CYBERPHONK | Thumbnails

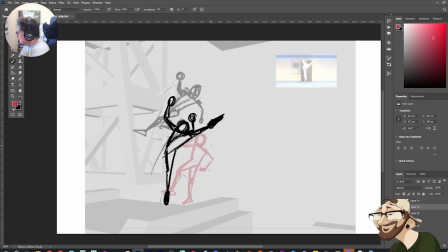(73:28)
So we just change the momentum so he continues the same direction the entire time? Or do we reverse it? So I'm going to stand up to demonstrate this because it's going to be a bit hard to explain. But essentially, see if I can do this.
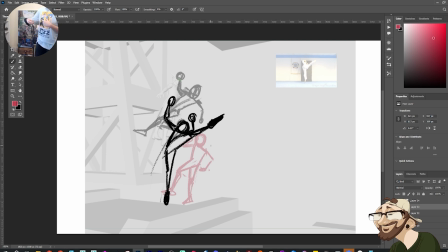(73:46)
So imagine... we'll do it from the camera view. So she's climbing up. We're like this. She's climbing up our body. She kicks off of she pushes off of the right shoulder.
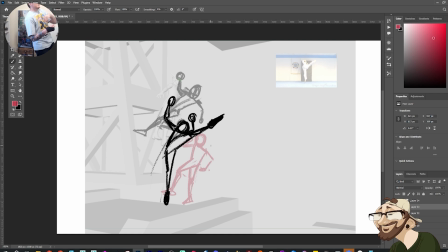(73:59)
So I could go round to the left so that he spins like this away from us. But I do want him to turn into... at the moment I have him so he turns...
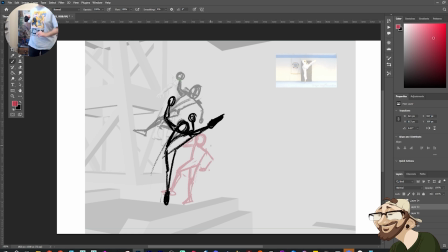(74:18)
and seeing the direction. Yeah, so I think I have him so his back faces away from us. So she kicks and he's pushing this way around and doing this action kind of thing. And then when he turns, he's gonna kick and it would go the other way.
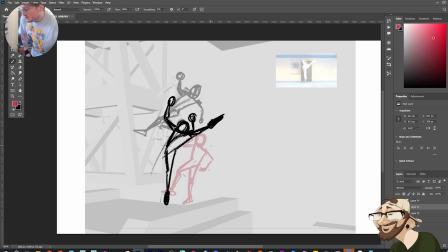(74:37)
So I might actually reverse just to continue the momentum and make sure it flows properly. I might have the previous key, so this one, I might have him turn the other way.
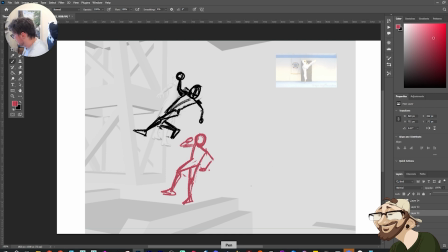(74:56)
So how would I do that? Coming down. Yeah, okay, I can do this. So the spine would reverse the other way. I think that pretty much solves it. I think the spine and the direction he's turning.
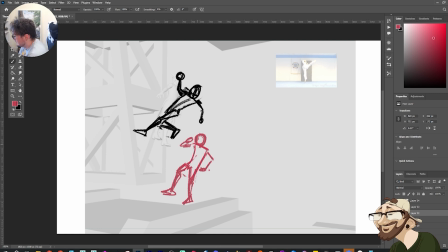(75:15)
Yeah. So the head's going to be looking up here. Just layer it in. So here, his head is going to kick and turn away from us. So his head's around this way, and he's pointing away from us here.
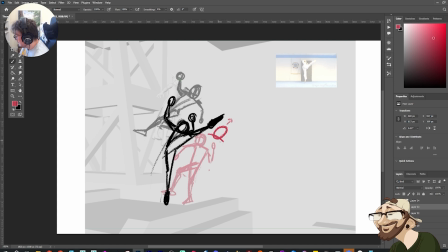(75:34)
And as he's coming around, we want to get a real twist to the body. So he's like this.
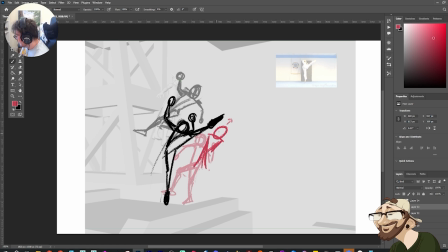I want to feel that straight happen where he really twists through. So his shoulders and his head, like we want to feel it in his head. That's where he's getting kicked from.
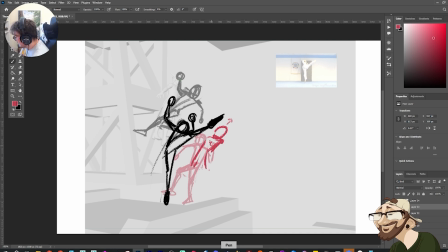(76:09)
So I reckon his shoulder would be around here. Next there. I'm gonna have that arm hit straight.
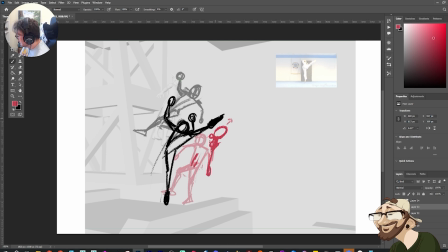(76:33)
And then the other arm's gonna come around this way.
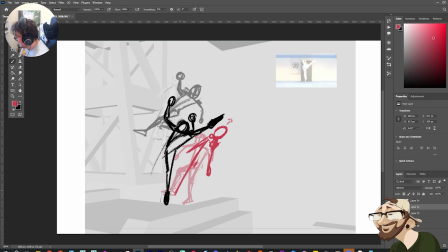(76:45)
That leg's just gonna kick back. I want to hit this full straight. He's just gonna get absolutely obliterated by this kick. Poor guy. Just doing his job.
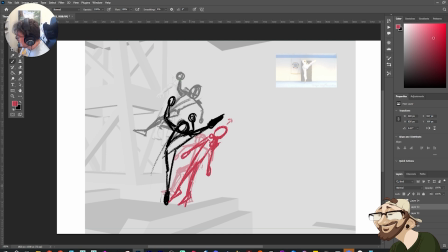And then, so we're really showing the force there. We're still getting that nice negative space.
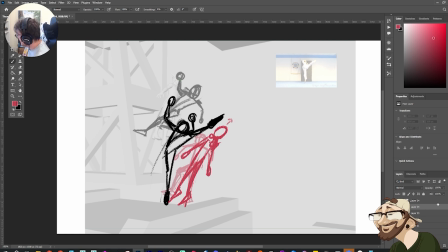(77:18)
So essentially, if I were to like break this down into really simple shapes, then essentially we have like a triangle and then a pretty much one straight line.